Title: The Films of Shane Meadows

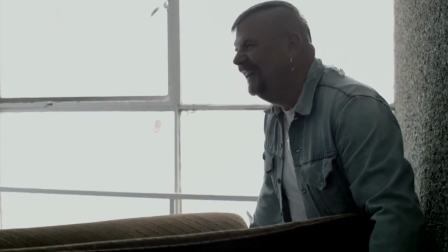4:02 This not only acts as comedic relief for the audience, but also serves the characters' ability to stay positive and that they have their friends and or family keeping them smiling throughout.
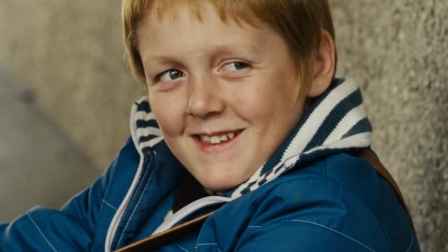4:12 This along with a consistent sense of togetherness and camaraderie is what makes Meadows' films feel so personal.
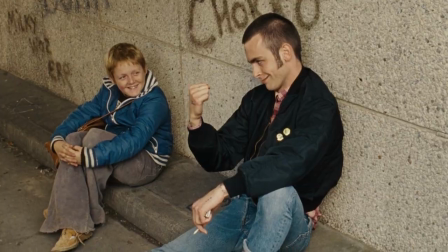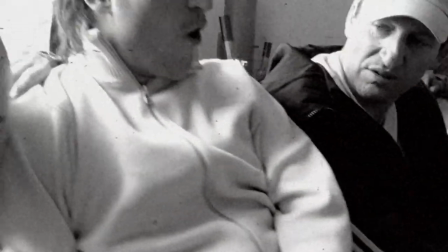4:24 Meadows' films are often characterised by their gritty, almost documentary style aesthetics.
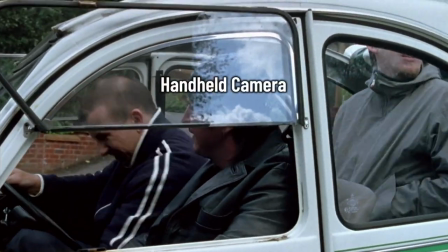4:29 No, it's the use of handheld camera work, emphasis on natural lighting and the choice of authentic locations.
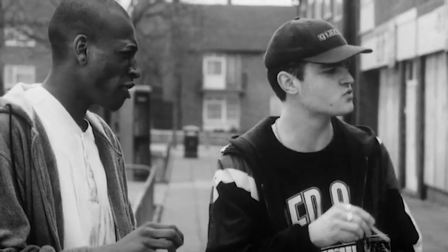4:36 This is the defining style of realist films, enabling the audience to step into the shoes of his characters, experiencing their challenges first hand.
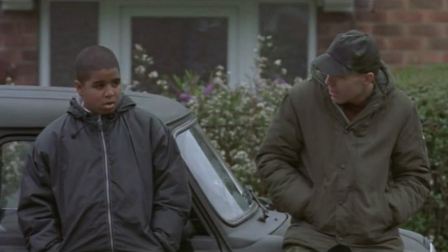4:45 This realist cinematic style in Meadows' films complement the themes expressed in the stories of his films,
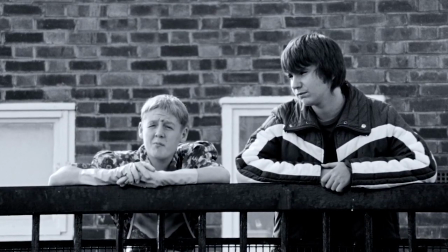4:51 as he He consistently depicts the everyday life of young men living in Britain.
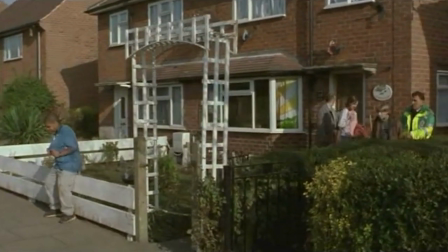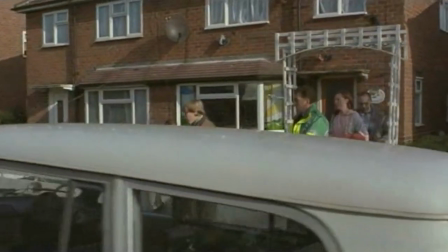5:02 Another defining aspect of Meadows' work is his masterful use of music.
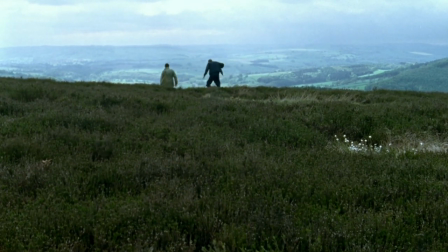5:09 From indie rock in Dead Man's Shoes to
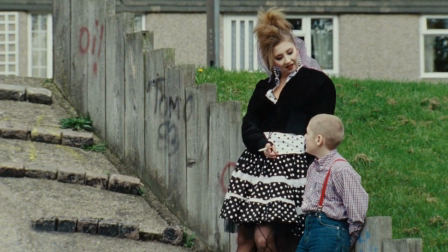5:16 reggae in This Is England, music becomes a narrative tool, heightening emotions and evoking a sense of time and place.
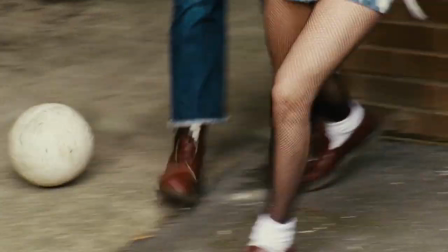5:23 Meadows' deliberate selection of songs not only enhances the viewing experience, but also embeds the film's atmosphere deep within the audience's memory.
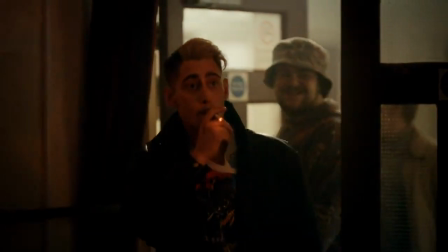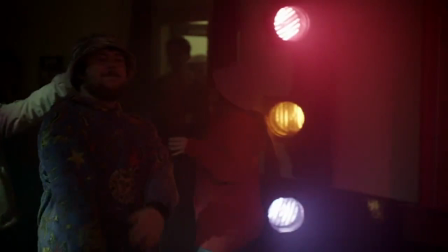5:36 His music not only sets the tone for his films,
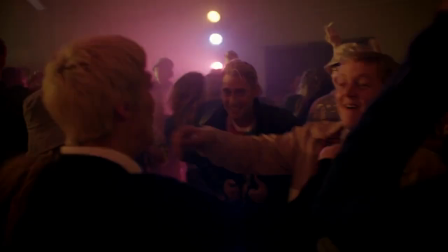5:39 but also acts as a portal to immerse the audience in the social environment of the time that the film is set.
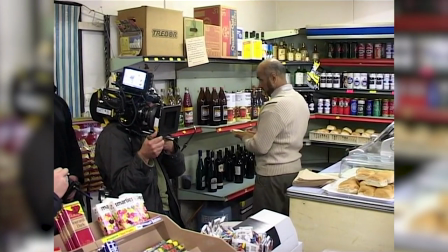5:48 What makes Meadows' films so unique is their semi-autobiographical conjuring,
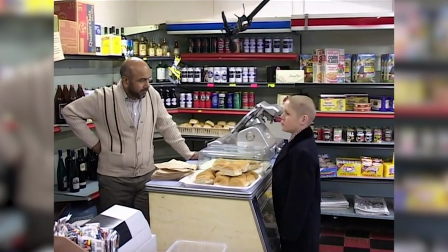5:53 as each film's writing are influenced by or even the retelling of stories from Shane Meadows' youth.
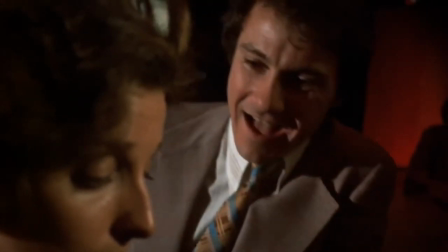5:59 I think Mean Streets was the film that made me really,
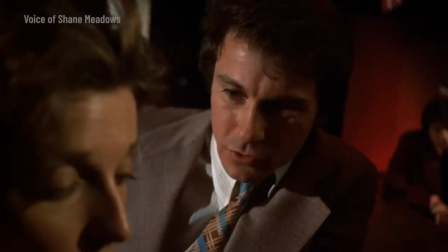6:03 truly want to make a film because I'd always had this ability to sit in a pub or sit with a group of friends and
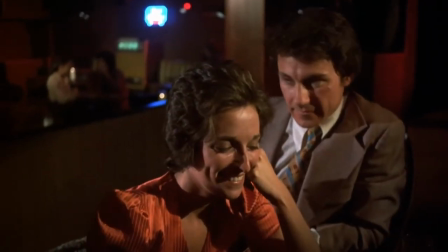6:09 relay stories from where I'd grown up and make people laugh or tell people some of these mental things
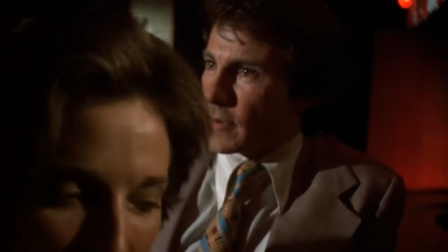6:15 that had gone on in my life. I can remember all the depravity. Much like Scorsese's Mean Streets,
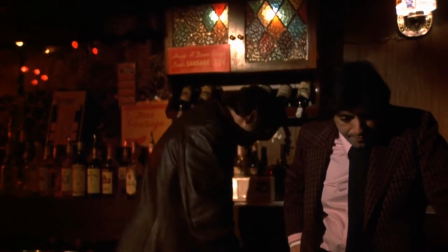6:20 Meadows recounts the tales of the small-time crooks that he grew up with and the deviant adventures that they embarked on.
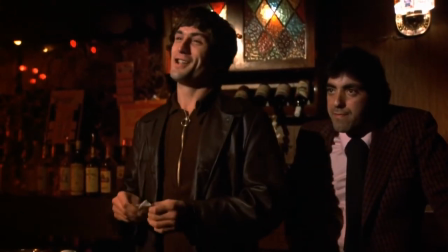6:29 Mike, you're really something, you know that? What's the matter? You're too good for this $10, huh? You're too good for it. It's a good $10.
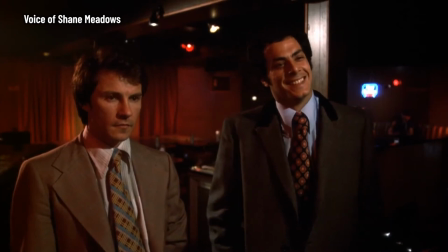6:34 These people I've got are nowhere near as cool as De Niro and Keitel, but ultimately it made me think I've maybe got something that's individual to me because all these people at college were doing,
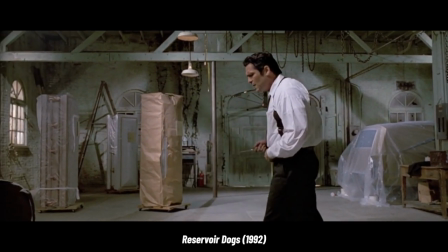6:44 you know, writing versions of Reservoir Dogs, writing versions of, you know, these films,
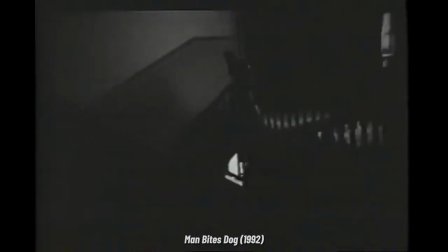6:48 Man Bites Dog, and it's just a poor rip-off of something that they loved.
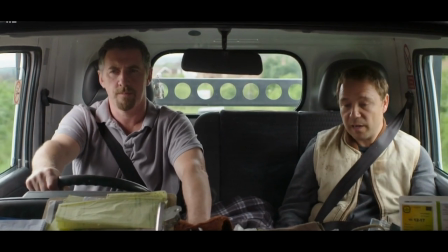6:53 Meadows' rejection of genre, cliche, or ripping off other films is what makes his stories so unique.
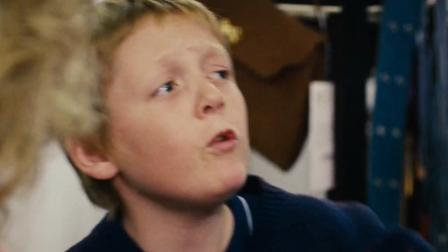7:00 Yeah, they go like hotcakes. Do you want to try one on? Shall we try one? I fucking want them. If you swear, I'm sorry about that.
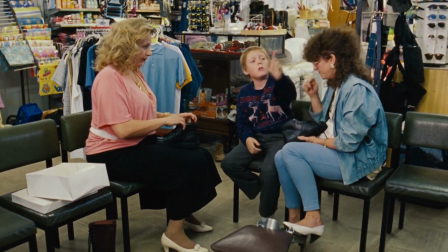7:07 He was famous for improvised scenes and allowing actors freedom within their performance for maximum authenticity.
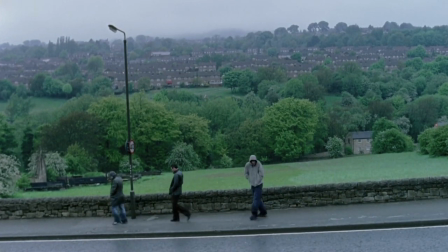7:14 He also utilised minimalist filmmaking as to not interrupt on the actors and to not let the filmmaking process intrude on the story that they are telling.
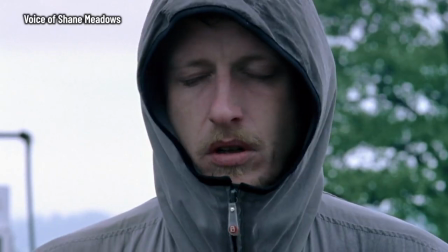7:23 Me and Paddy said, what would happen if you just put down all your raw ideas and actually followed them through from that very first.
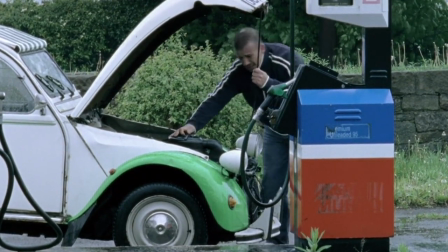7:30 So we had one two-week writing session and then made a film, literally in a minibus with a group of cast, a cameraman and a guy with a mic, no lights.
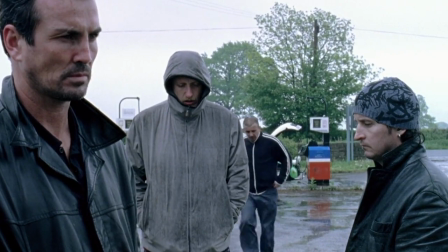7:38 We went round and we made a film together. He would also use creative methods to achieve a realistic performance from his actors.
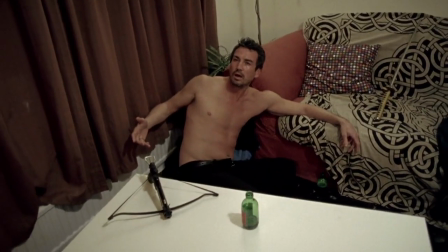7:45 Take this scene for example, when the characters are spiked with LSD and begin to feel the effects.
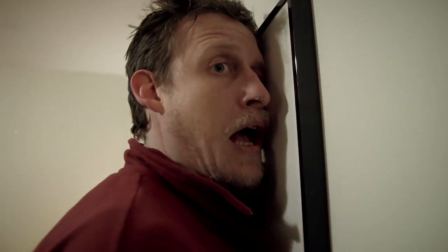7:50 Menos asks the actors to stay awake for days on end, as the psychological effects of sleep deprivation are similar to being high on psychedelic drugs.
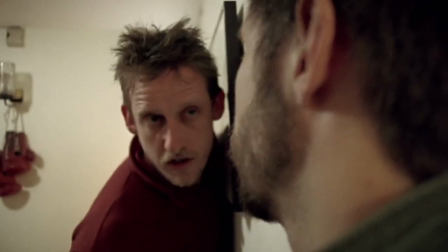7:58 Along with experimental editing and sound design, the results are uncomfortably realistic and immersive to how the characters must be feeling.